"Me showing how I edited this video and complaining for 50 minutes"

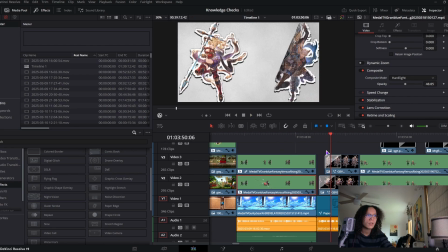[20:24]
Then this effect right here. Wait, is this in the actual thing? No, it isn't. Wait. Yeah, I don't know why, but whenever you have the playback resolution really low, it kind of just makes stuff up.
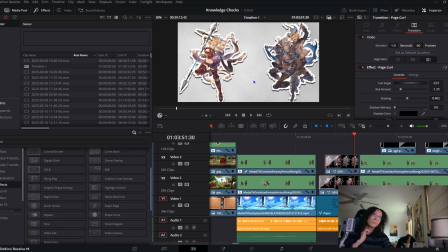[20:38]
Like I thought there was a shadow here, and then it disappears. Which, by the way, for some reason, when you're trying to
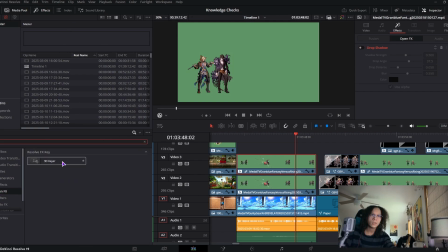[20:49]
add a green screen to stuff and the playback resolution is really low, sometimes it'll look really bad.
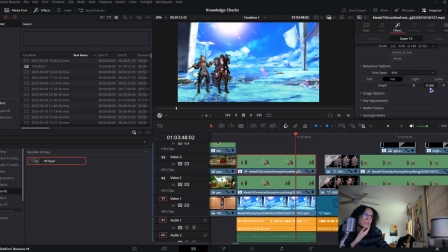[20:55]
This is a terrible example because it actually worked for once, but sometimes you'll have to turn the playback resolution all the way back to full just to actually cut out all the parts of the green screen.
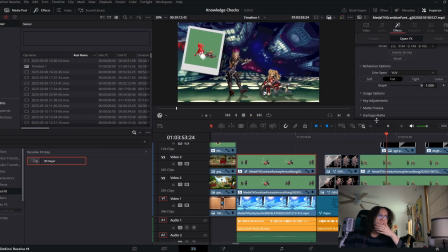[21:06]
And then the Darkstalker stage. I have no idea what fighting game this was.
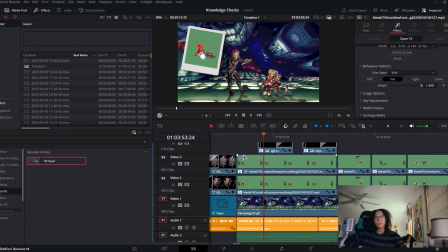[21:10]
I think it was like an indie game, but whenever you got hit by something really stupid, it showed like the screenshot before you got hit just to show that you were mashing or something. I have no idea what game that was, but I just repressed that in my memory just to bring it back here.
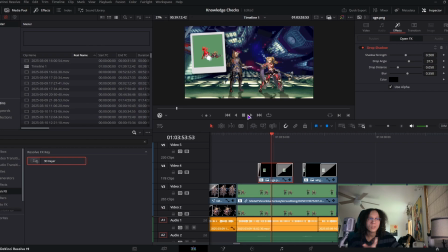[21:27]
And then I gave it this cool rotating effect, just keyframes, make sure it's smooth so it's not,
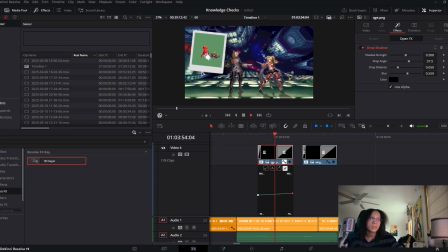[21:33]
because if it were to be straight, it would just look like this, which actually doesn't look that bad.
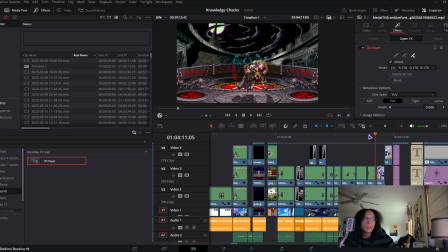[21:38]
And then a slight little thing, you could see them slide in here.
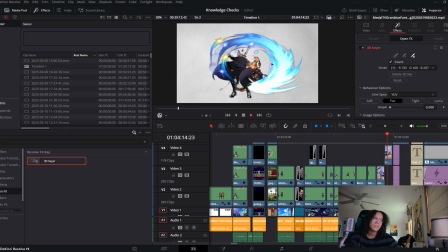[21:44]
There was a little error there. And then see, he slides in there. I really like this effect I did.
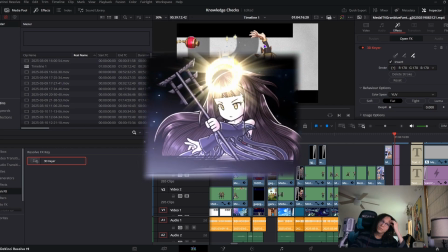[21:51]
I think I got the inspiration from Tsukuyomi's charge attack from Grand Blue Fantasy.
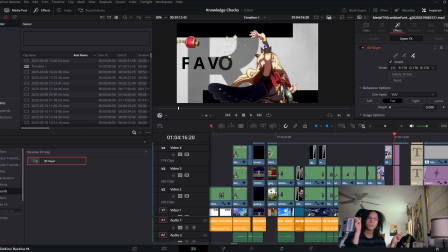[21:59]
She kind of has these like black speed lines.
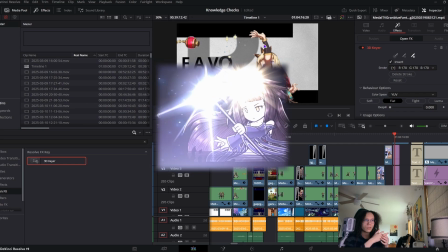[22:02]
It's not really exactly like how it was in Grand Blue Fantasy, but that's exactly where I got the inspiration from.
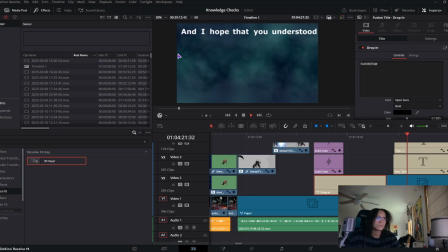[22:10]
And the freaking keyframes I did though. And I hope that you understood that I said this was really annoying. For some reason, for this part right here, I recorded myself knocking something off my shelf right there,
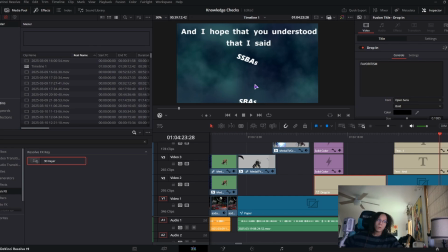[22:27]
because I was freaking reference studying, but it looked really stupid when I did it, and you just kind of make it bounce back.
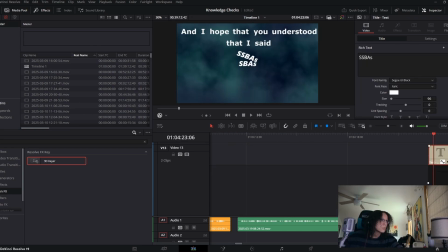[22:38]
SSBA is, or is it? Yeah, the Y position. Let me zoom in a bunch. You can see it kind of goes down a bit. You can barely see it, but you got to make it bounce so that it looks like it's actually pushing it.
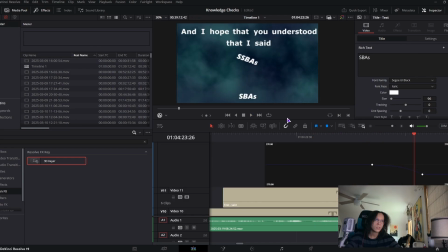[22:54]
You kind of spike the speed here. You kind of make it start off slow, then make it go faster, which replicates real movement.
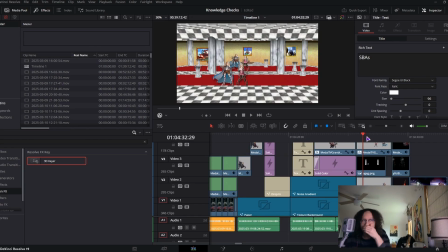[23:02]
What a shock. I wish this turned out a lot better than it did. I should have just booted up Super Mario 64 and just got an image of this, because, obviously this is supposed to replicate the mirror effect. But then, something else is happening in the background.
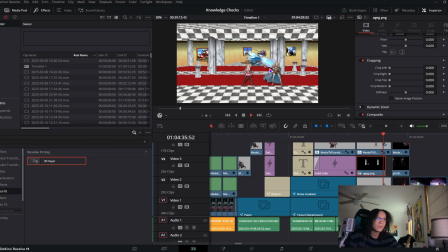[23:20]
I really hate this. And right here you can see Jita disappear behind the pillar, which, I just cut it out. Wait. Actually, I mean, you can't really see it. But, right there.
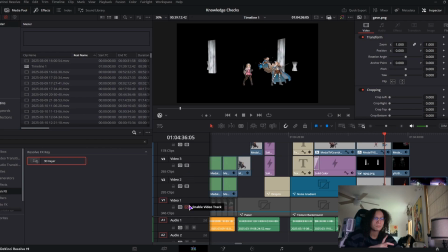[23:36]
I cut out the, pillars here, and then I put them over to that video, which, it makes sense. This is a Dark Souls reference, if you couldn't tell, which has the bonfire, and then Karth, I think that's his name.
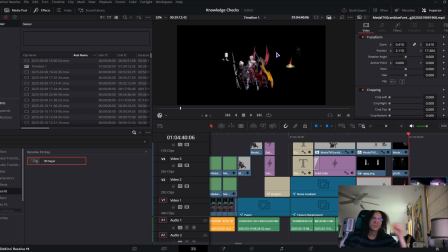[23:51]
In the background, he's just like slowly pulling in. I really like this
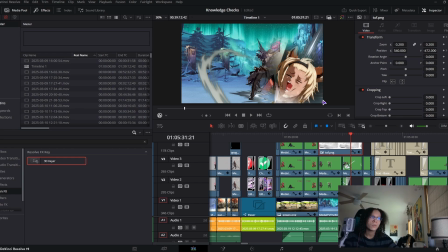[23:58]
editing part, because if you didn't know what this facial expression is from, it's from Vicala's SSBA. I should have just cut out the white from this, but I think it looks funnier either way. I wish there was a way to edit where I could put his feet over it,
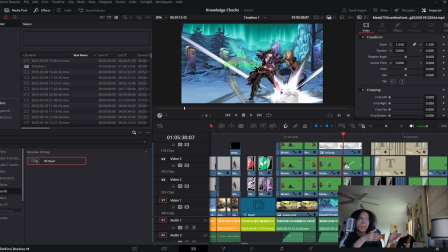[24:16]
but then I'd have to make Lil Wayne an entirely different video, and then I'd have to make Belial an entire different video, and that's just really annoying. I like this.
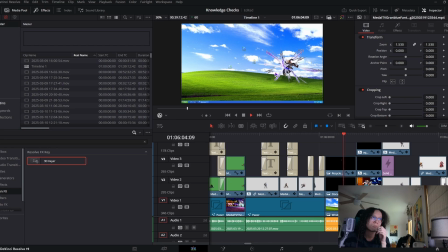[24:27]
This little section where the desktop icons fall off.